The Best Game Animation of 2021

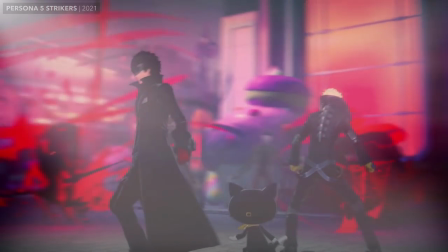So I'm always trying to stay on top of the latest game releases, but this time I was determined to go the extra mile.
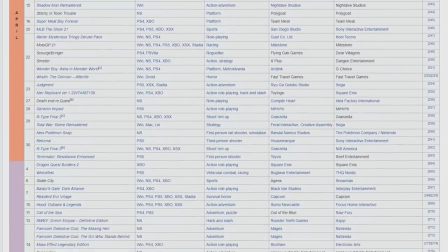I was going to check out the animation in as many 2021 games as possible.
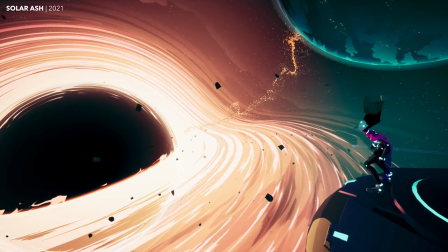What a good idea, January 2021 me thought to himself.
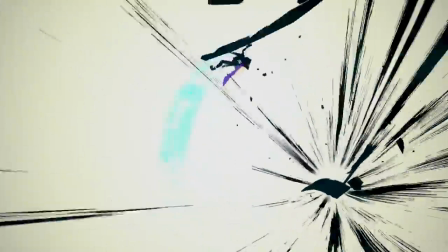This'll make that end-of-the-year game animation roundup video so much more thorough and probably easier to make.
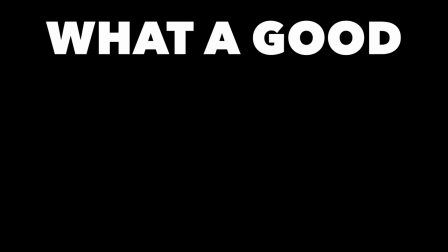What a good, good idea.
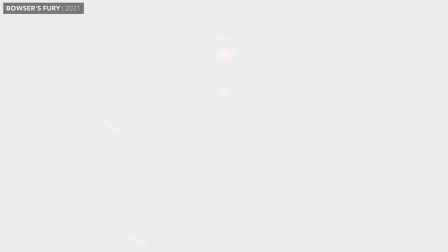No, it turns out that looking at the animation in so many 2021 games has in fact made this the hardest roundup video to write yet,
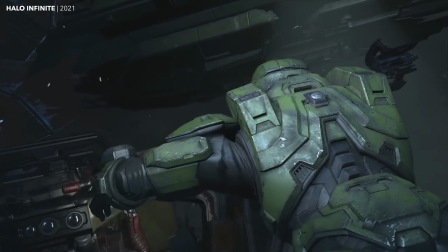because now I am cursed with the knowledge of how many games could potentially be included in this list and narrowing it down has been a nightmare.
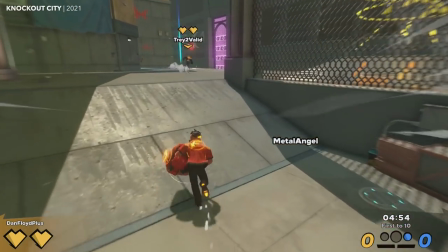But since I can't go back and unsee all of these games, I guess I'm just going to have to try to squeeze in as many as I can.
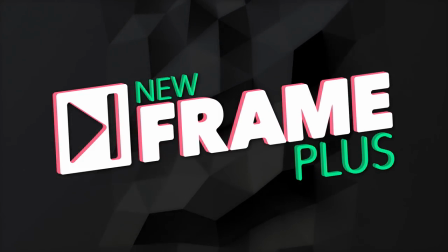Here is a list of some 2021 games that had some great animation in them. And just to keep things halfway organized, let's try to lump these into categories.
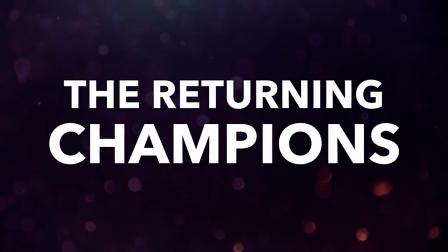First up... Let's kick things off with the games that I've basically already covered by association.
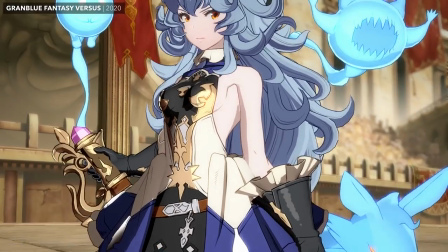Starting with... Guilty Gear Strive. I have already sung the praises of Granblue Fantasy Verses and Dragon Ball Fighters,
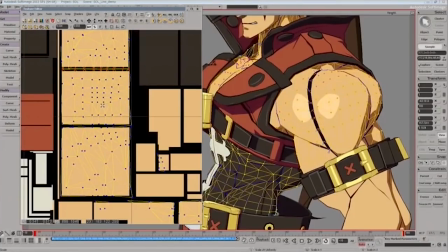and I have an entire video dedicated to breaking down this faux 2D animation style slash magic trick this studio has become known for.
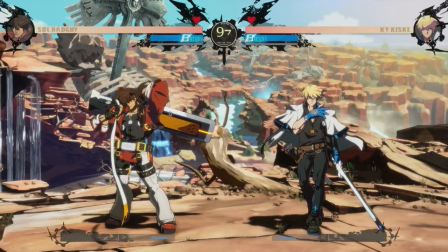Still, I love the confidence on display here. The animation is still crafted to imitate the look of 2D sprites,
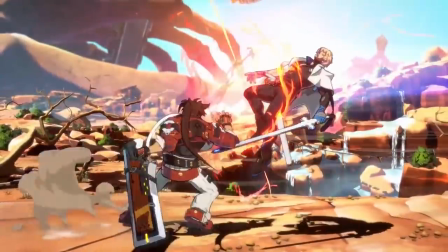but this more dynamic approach to lighting and shading these characters suggests
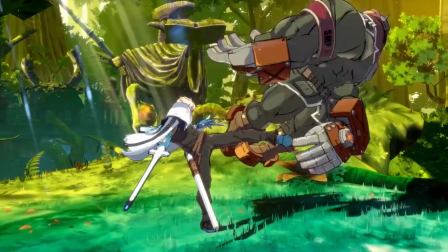to me that they aren't really trying to trick you into thinking you're looking at 2D animation anymore.
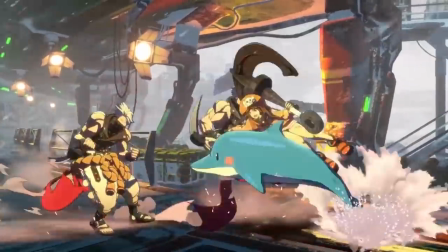They've already proven they can do that.
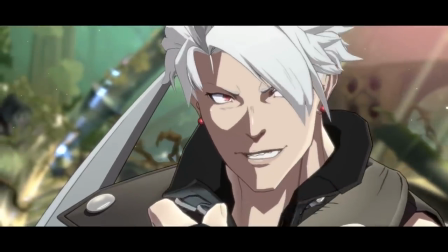Now they can just focus on combining the strengths of 2D and 3D to give Guilty Gear a hybrid look all of its own, and it still looks amazing.
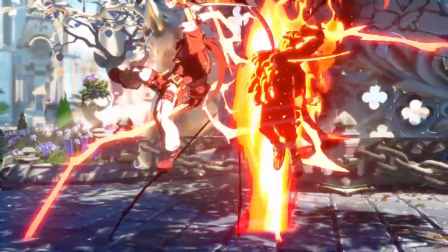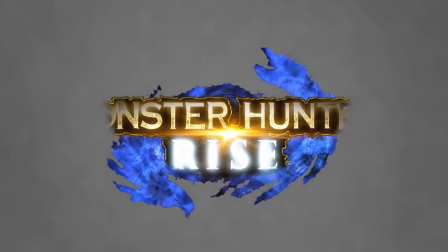Then we have Monster Hunter Rise!
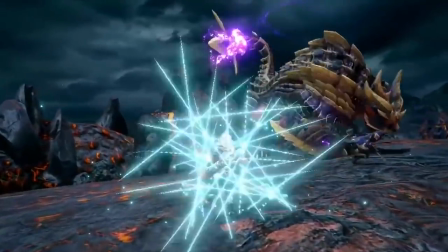I honestly do not know what to say that I have not already said about Monster Hunter World and Iceborne.
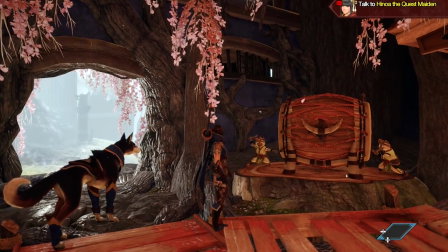I guess I could mention that these two palicos are drumming in time to the actual area music,
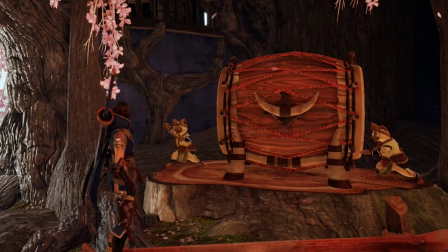and the fact that somebody went to the trouble to make that background detail functionally work just makes me very happy.
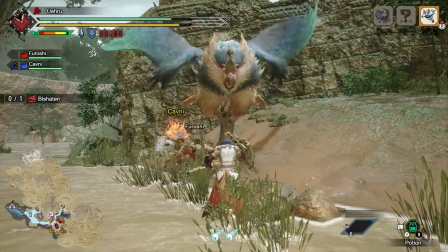But yeah, Monster Hunter continues to have some of the most inventive and appealing boss-creature animation in the business.
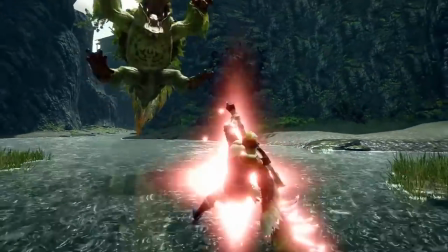And the rest of the animation is loaded with both functional style and goofy,
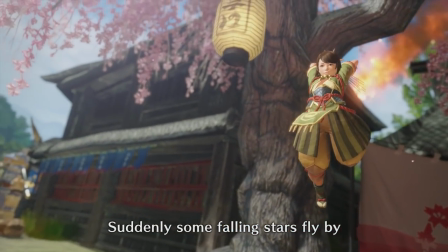completely unnecessary charm in equal measure, which is why they will probably keep showing up in these videos.
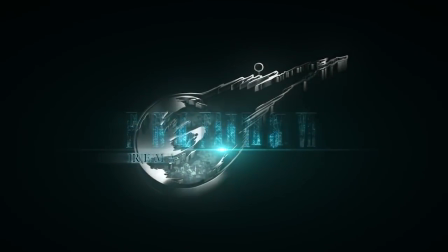Then we have Final Fantasy VII Remake Intermission.
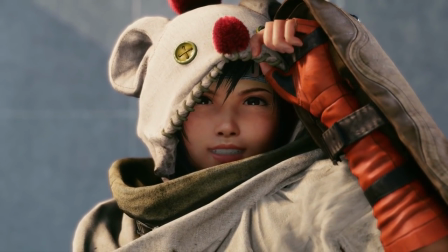This incarnation of Yuffie is pitch perfect. I love how expressive she is, her combat animation looks great,
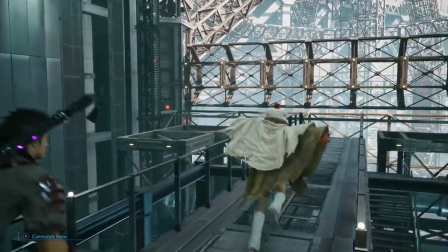and her traversal has all of these wonderful character touches that set her apart from the rest of the playable cast.
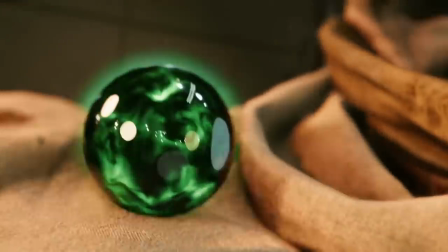But I already talked about Final Fantasy VII Remake last year, there's more of this remake coming later,
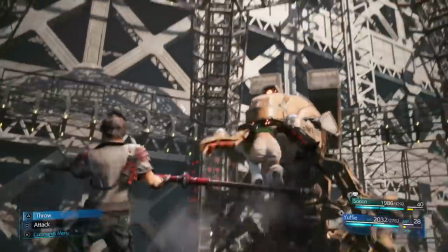and I'm eventually going to have to cover this game's animation in depth for that Final Fantasy series I'm doing anyway,
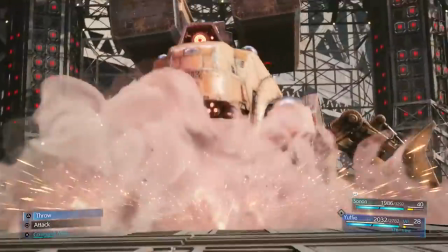so let's just move on to…
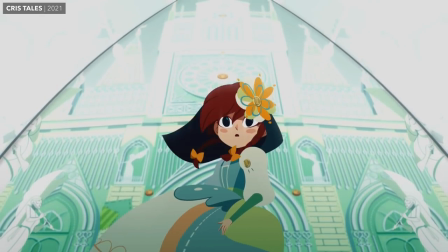I'm kind of used to gorgeous hand-drawn animation being something of a rare treat in games,
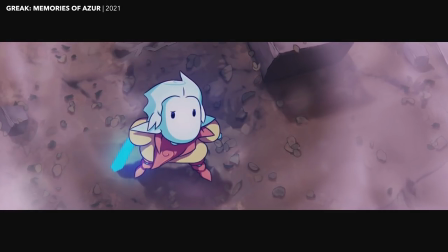so I really was not prepared for the quantity 2021 had to offer. And from so many different countries.
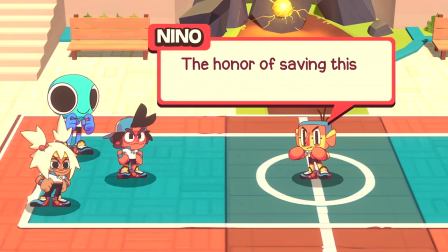From Brazil, we've got Dodgeball Academia, a dodgeball RPG that is basically a shounen sports anime and I cannot look at it without smiling.
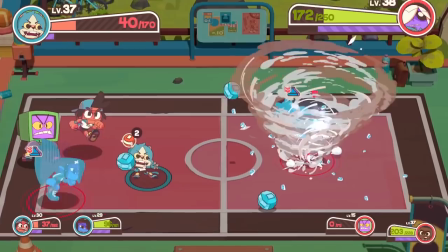I love the range of different personalities on display, I really love all the way those personalities get expressed on the court,
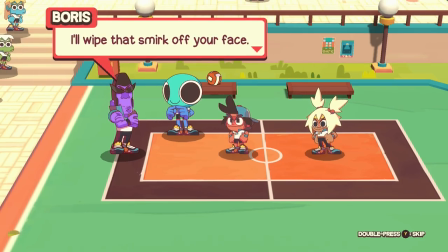even just that little additive bob on the characters when they talk is such a fantastic little touch.
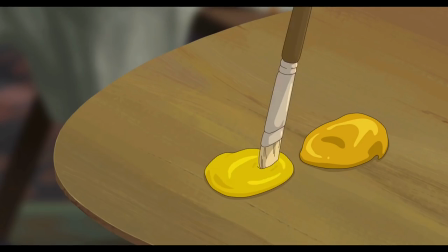Behind the Frame is a small but beautiful little narrative puzzle game from a team out in Taiwan.
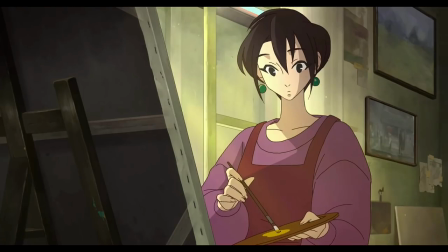The game is obviously not aspiring to nearly the complexity or quantity of character animation in a Ghibli film,
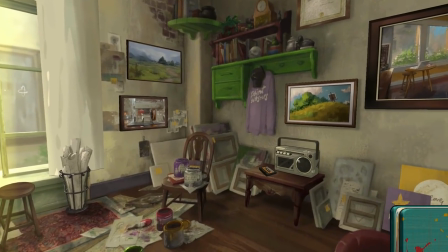but it does still manage to capture that uniquely Studio Ghibli vibe of cozy mundanity,
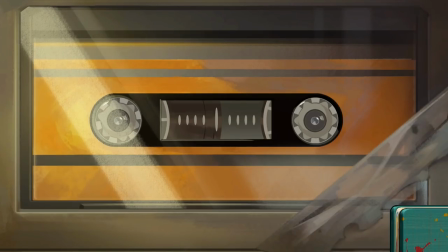immediately grounding you with just a few tiny but lovingly observed and animated details from this painter's routine.
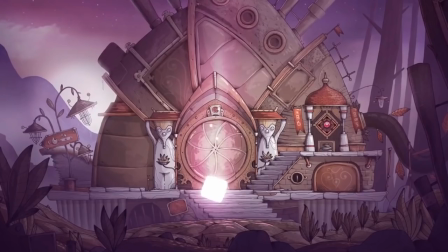Tohu, meanwhile, is a point-and-click adventure from a team based in Poland.
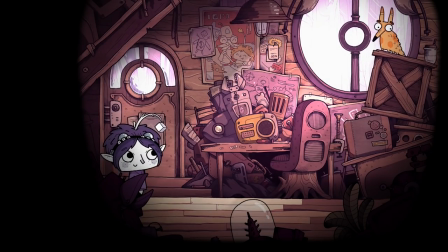In this game, you play a troll girl thing who lives on a giant fish and can turn into a robot.
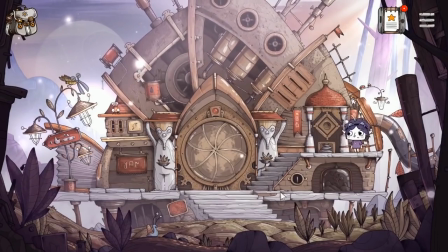And you must figure out how to solve puzzles that basically operate on Wonderland logic.
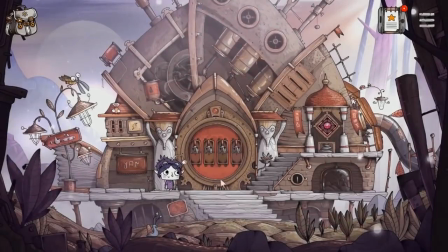It's adorable, and a lot of that whimsical charm is largely thanks to both the character and the environment animation.
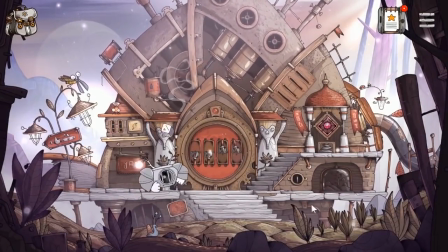It really captures that old-school, kids-adventure-game energy,
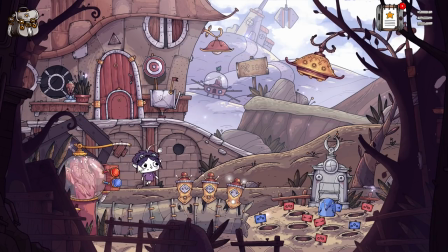where half of the fun is just clicking on something to see what sort of animated weirdness will happen.
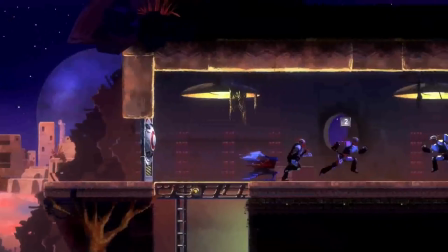Then, from Russia, we've got They Always Run, a 2D action platformer with some really stylish traversal and combat animation.
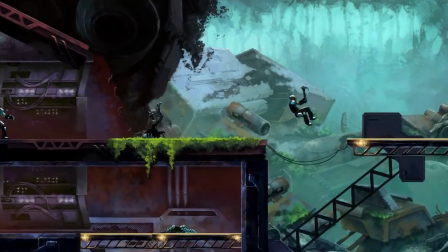This character's movement feels exactly right for this sci-fi, western,
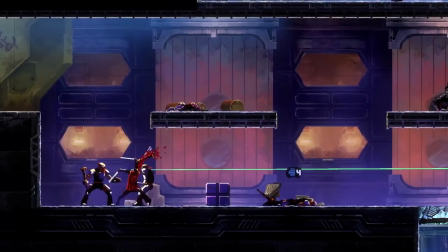bounty hunter genre thing they're going for, especially in combination with the dynamic lighting on these character sprites.
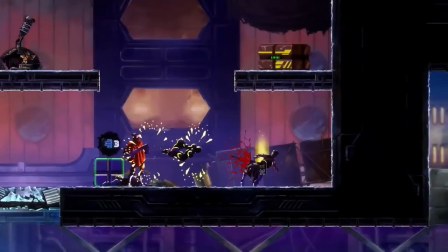Stringing together a bunch of flashy counterattacks in this game will make you feel extremely cool.
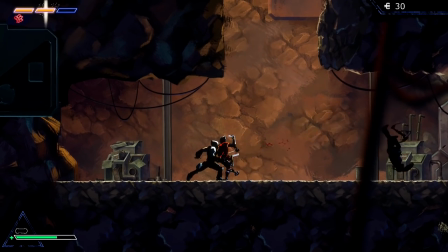But the 2D game animation that grabbed me the most this year belonged to Chicory, A Colorful Tale.
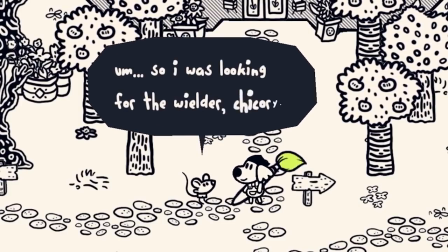I was surprised to see how streamlined the animation in this game actually was when I went back to study it.
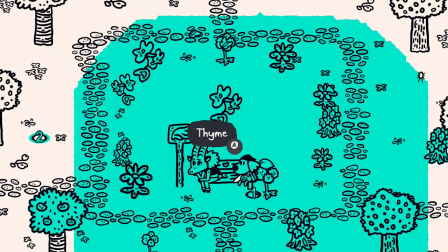Even when all a given character has is just one or two simple animation loops,
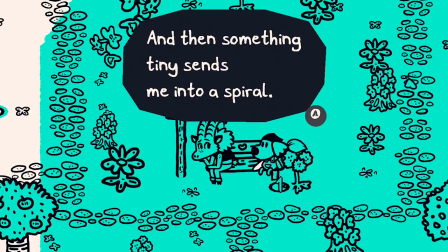which does appear to be the case for a surprising number of these characters, at no point do any of them feel like they lack expressiveness.
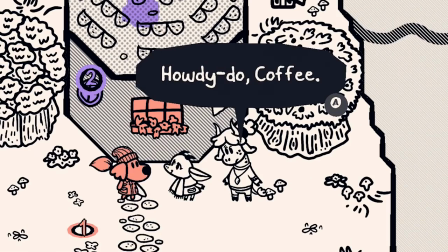Those animation loops do everything they need to. The motion complements their design and gives you an instant impression of them.
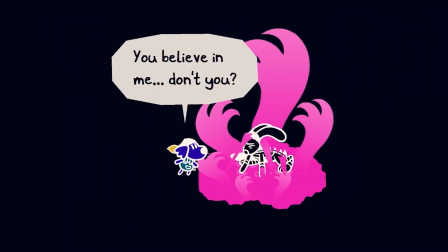And when the game does need to pull out all the stops for some big moment, that animation looks fantastic too.
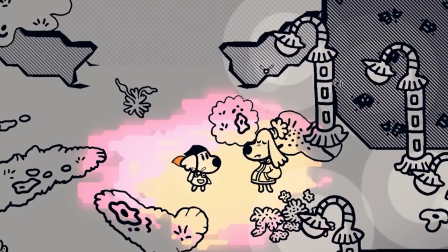Chicory is just a great example of a game knowing exactly what does and doesn't need custom animation,
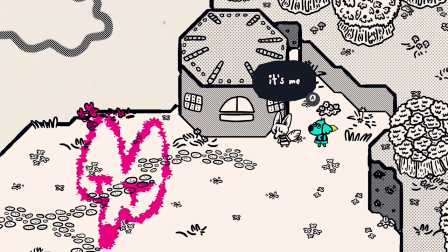and not wasting the effort where it won't benefit the experience. My full compliments to the animator.
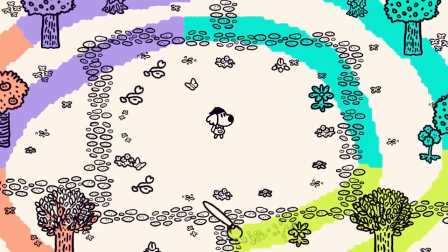Awesome work. And technically we're not even out of the 2D category yet, because now it's time to talk about...
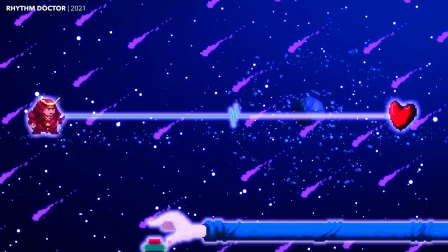As usual, the indie scene is not only keeping us well-fed,
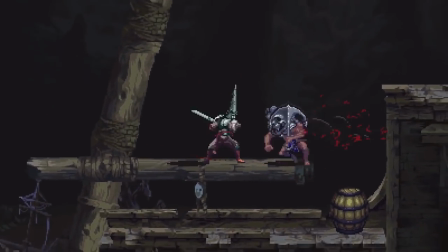but also continuing to prove just how much aesthetic range there is to explore within this retro-inspired artform.
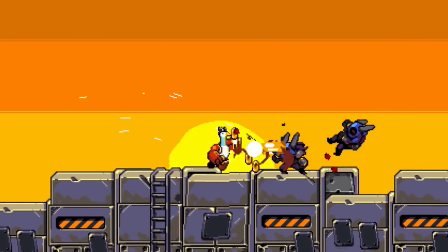For example, Mighty Goose is a chaotically silly run-and-gun, and the blend of retro style with modern enhancements works so well.
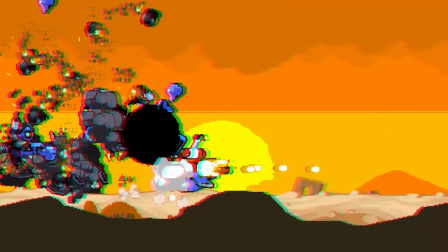The explosions are punched up with full-screen distortions and chromatic aberration effects.
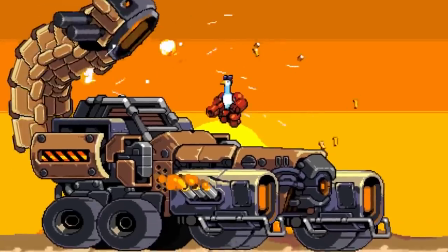The bosses and the vehicles are all constructed of these independently shuttering pieces that lend them even more mechanical cartoon texture.
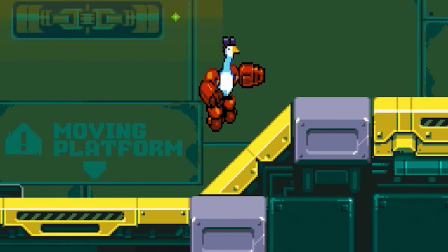Your Goose's sprite warps slightly with each jump, a little bit of squash and stretch that makes its motion around the screen all the more appealing.
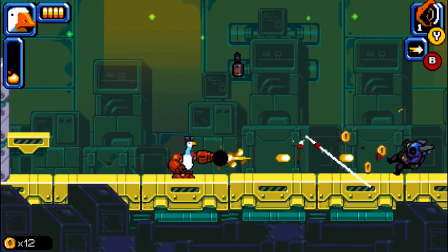And come on, just look at that run.
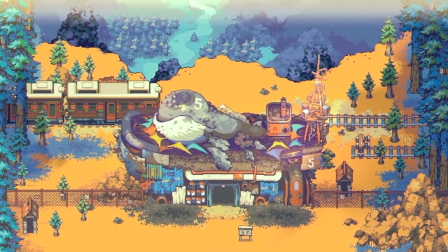Eastward, meanwhile, is a much less chaotic but still gorgeous love letter to old-school JRPG and adventure games.
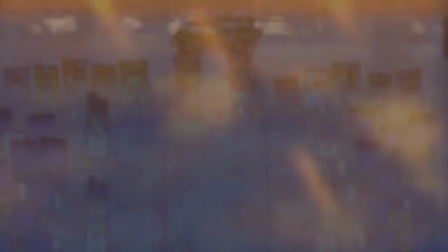The first thing to grab your attention will probably be the environment art.
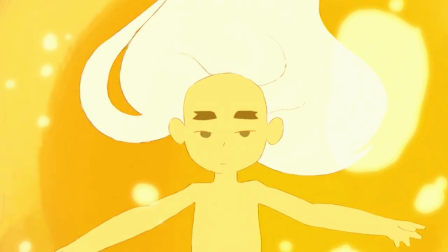Actually, it'll probably be that traditionally animated intro, but once the character animation manages to get a word in, there is a lot to like.
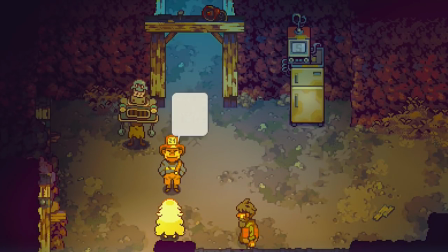This game has so many characters, and they have so many interesting walks and idols and gestures.
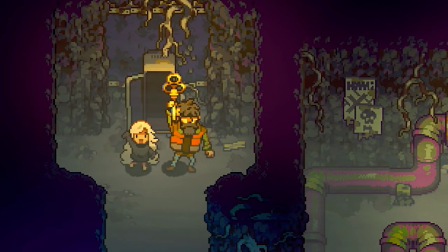It's an impressive quantity of subtle detail, and it had my focus so zoomed in that the surprise moments of larger spectacle genuinely caught me off guard.
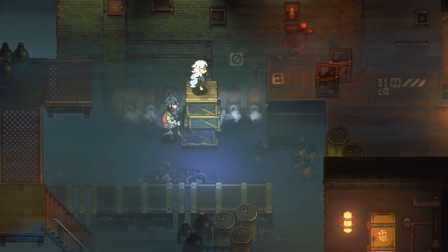This game is just a real visual treat, and I'm very, very curious to see what the folks at PixPill will go on to make next.
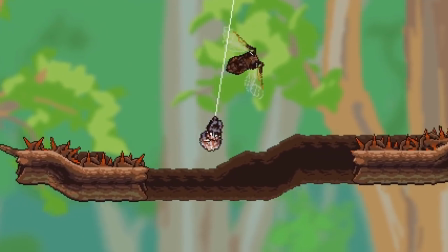Also, there's Webbed, a physics-based platformer with a pixel art style and animation cute enough to, at least temporarily, cure arachnophobia.
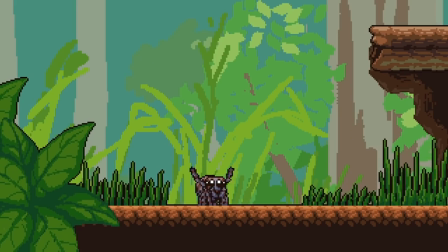I mean, do you hate spiders? Not this one, you don't. See? Look at her go. Look at those little legs.
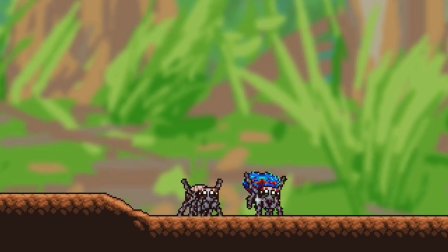There's a dance button. You can dance at any time. Look. Look at the dance. I just really need all of you to see how cute this game is.
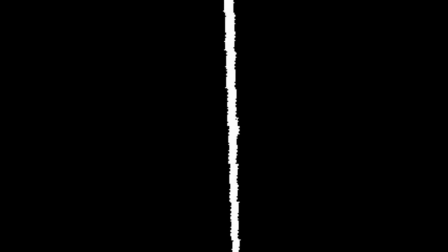But there was one showcase of fantastic pixel animation to see this year that very nearly slipped under my radar completely, and that was Steel Assault.